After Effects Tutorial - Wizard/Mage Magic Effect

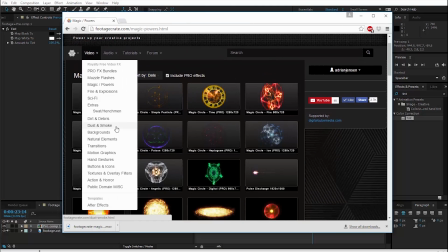[4:02]
So let's go back to this footage create website, and we're gonna go find the dust and smoke section,
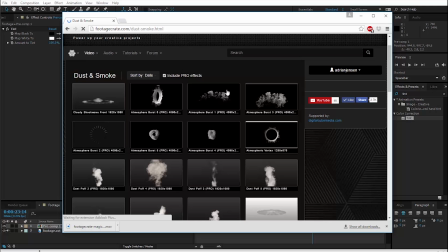[4:09]
and there's these super sick assets in here, these atmosphere bursts.
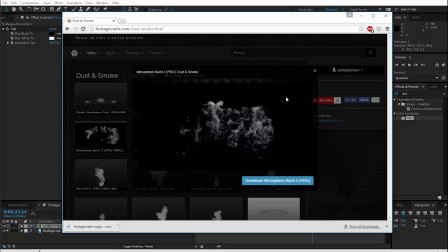[4:14]
These ones are pro effects, unfortunately, but come on, look at them, look at them. They make the whole thing worth it. I'm gonna take this one, number three. I'm just gonna download it.
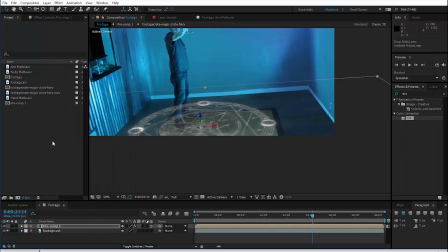[4:22]
Okay, so let's import this in as well and drag that on to be on top of the circle.
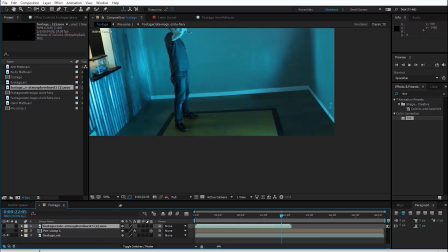[4:29]
And now let's line it up in time. So what we need to do is solo just our footage right now and find the spot where our lighting changes.
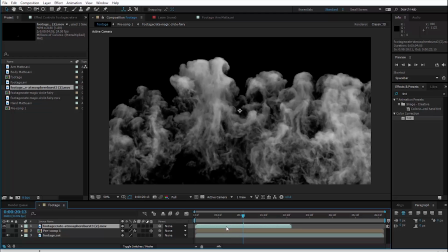[4:37]
There it is. So let's take this smoke asset here. And so we wanna move it to start like when the lighting changes.
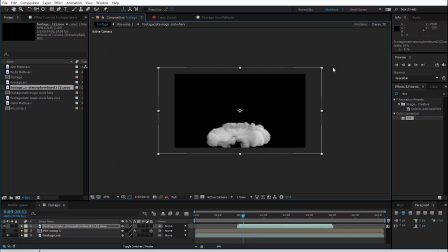[4:43]
However, I'm gonna cut off the first few frames to kind of make it more chaotic.
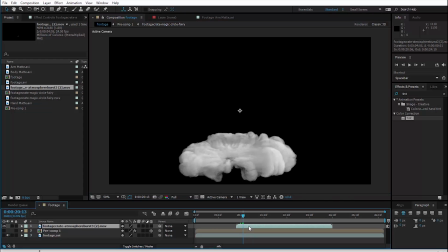[4:48]
So I kind of want it to be already spread out to roughly the size of the circle itself. Right, so that looks good. This doesn't need to be 3D. We're gonna leave it as a 2D element, but let's change the transfer mode of it to be screen.
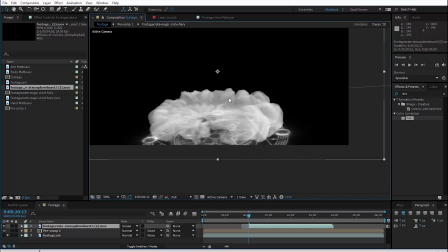[5:01]
Turn our circle back on. so that we can kind of line it up.
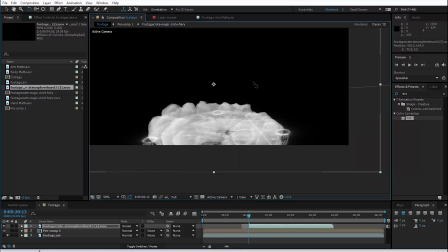[5:06]
I'm gonna flip it horizontal, but then this is gonna make it so we have to rotate it, which is fine, of course.
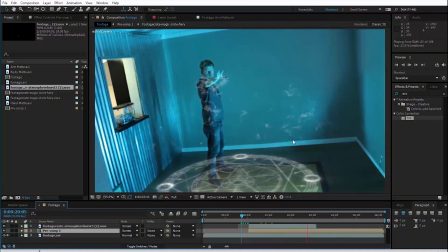[5:13]
All right, that is looking pretty not bad so far.
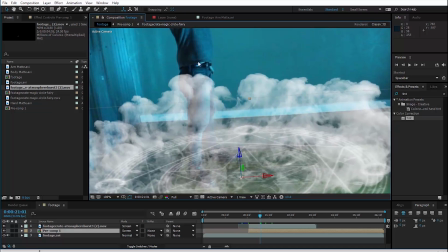[5:17]
Obviously, the fact that it appears over our Oscar-winning actor's body is an issue, but that's why I prepared this rotoscoping beforehand.
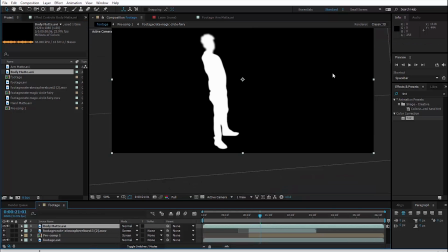[5:25]
So let me just pull that body mat in, and for simplicity, I'm going to add an invert effect to it,
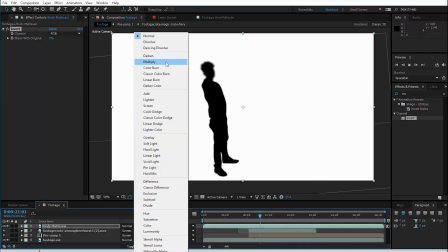[5:32]
change our white to black and our black to white, and just change the transfer mode of it to multiply so that it shows up black over these white elements.
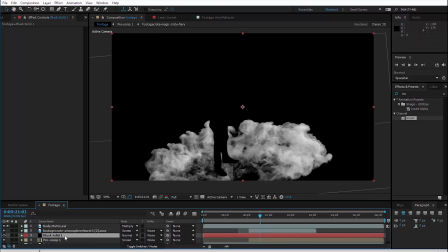[5:39]
Also add a new black solid in the background so that I don't have that white chunk at the top.
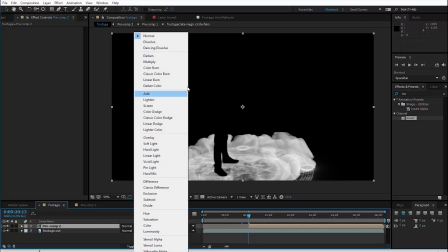[5:46]
That's cool. And then just grab all of those and pre-compose them. And then if we change our transfer mode back to screen, it's going to composite over all of the footage.
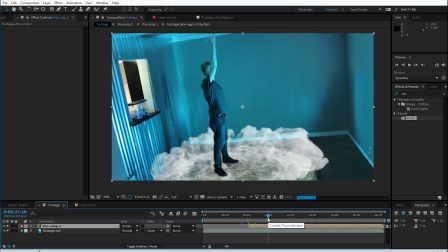[5:55]
And now we can color correct it as a complete unit.
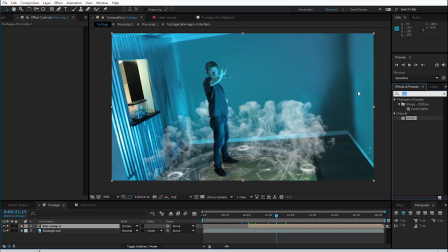[6:01]
So I will. I'm going to add the color vibrance effect from Video Copilot.
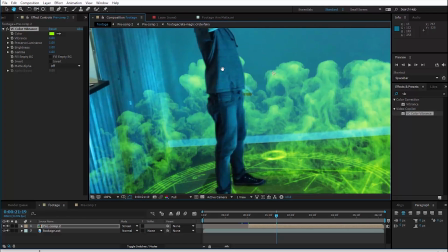[6:06]
And we're just going to want to make it match this light that's going on in the scene.
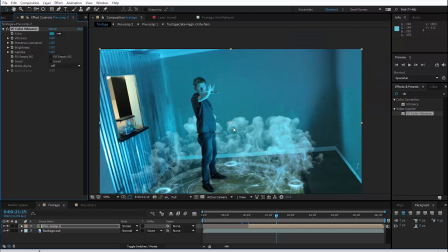[6:12]
So we could use the color picker to get us close. And, you know, that's pretty close.
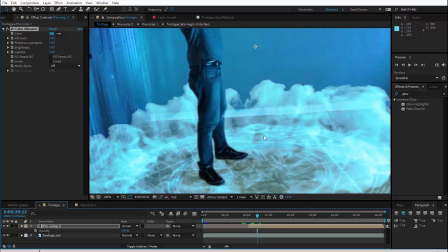[6:16]
I'm going to brighten it up a little bit. So adding a glow effect is really going to help add kind of a light wrap.
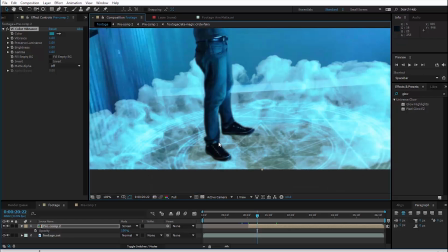[6:22]
Because you see here my legs, it just looks bad, basically.
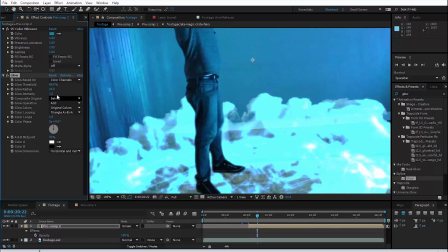[6:26]
So let's just add ourselves a glow. Yeah, put that on and just change the radius way up, and then we can change things like the threshold, maybe move it down, maybe move it up depending on your footage, and then also the intensity is up to you as well. You can also experiment with the color vibrance and the glow effect.
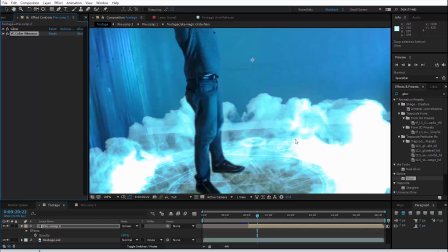[6:45]
You can change the order of it because sometimes it looks better if you color and then add the glow, and sometimes it looks better if you glow and then color.
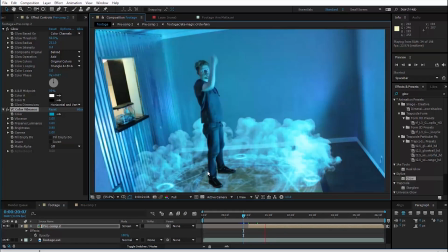[6:52]
So yeah, I am pretty happy with the way this has turned out so far.
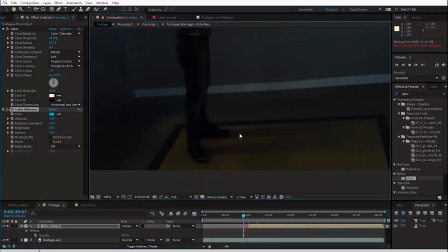[6:56]
One thing I would like to do just to finish this portion off is to add some smoke coming up between the legs here.
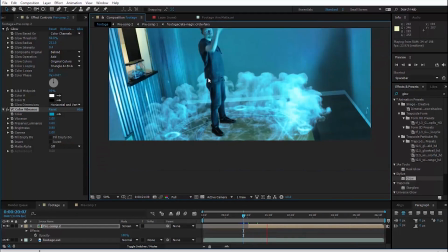[7:04]
So he's not just standing on top of all this smoke. Obviously we need most of it to go behind the actor, but some of it should be in front.
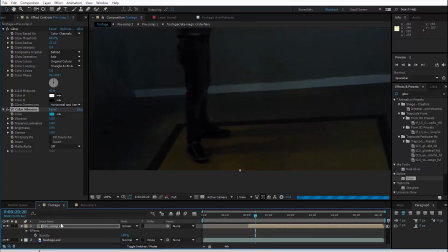[7:11]
So that's not gonna be hard at all. We can just open up that pre-comp with all our stuff in it.
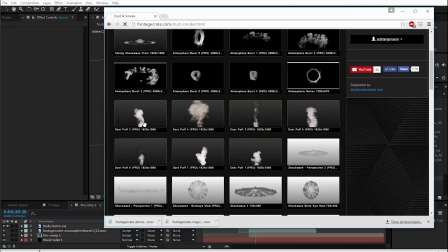[7:17]
And we're already in dust and smoke, so let's find a dust puff to put out in front.
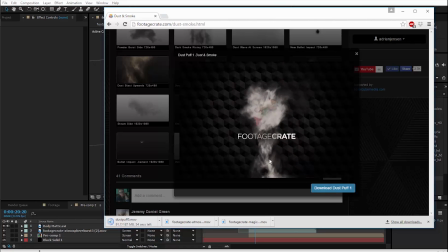[7:22]
There's a lot of good choices here. So I think I'll keep it simple and just go with dust puff number one, which is actually really cool. It's got some debris coming off the bottom here, but we can chop that off. We can make it work. What I like about it is it has this really nice turbulence to it, which is just nice natural looking turbulence.
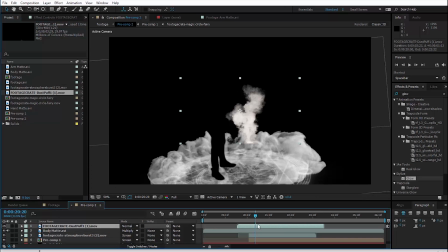[7:40]
So let's drag it in, align it in time. Again, I'm gonna cut off the first couple of frames.
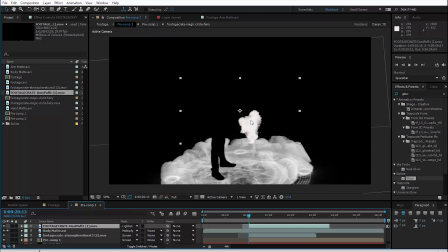[7:46]
I'll give it a lighten transfer mode like the other layers. Put it down over here.
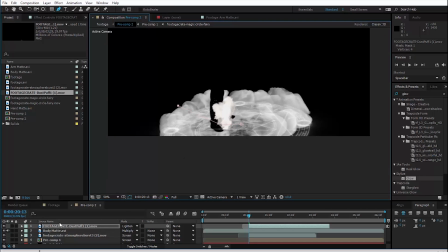[7:51]
We're gonna add a mask to the bottom, and I'll let this mask come up to the top of it as well. Feather that out just to make sure I don't have any hard edges or anything like that.
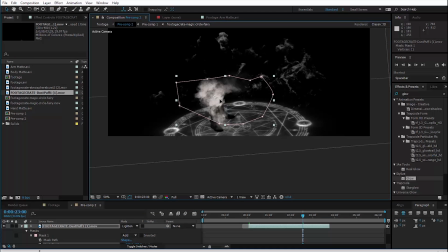[8:02]
And just make sure that you're happy with the positioning and size of it.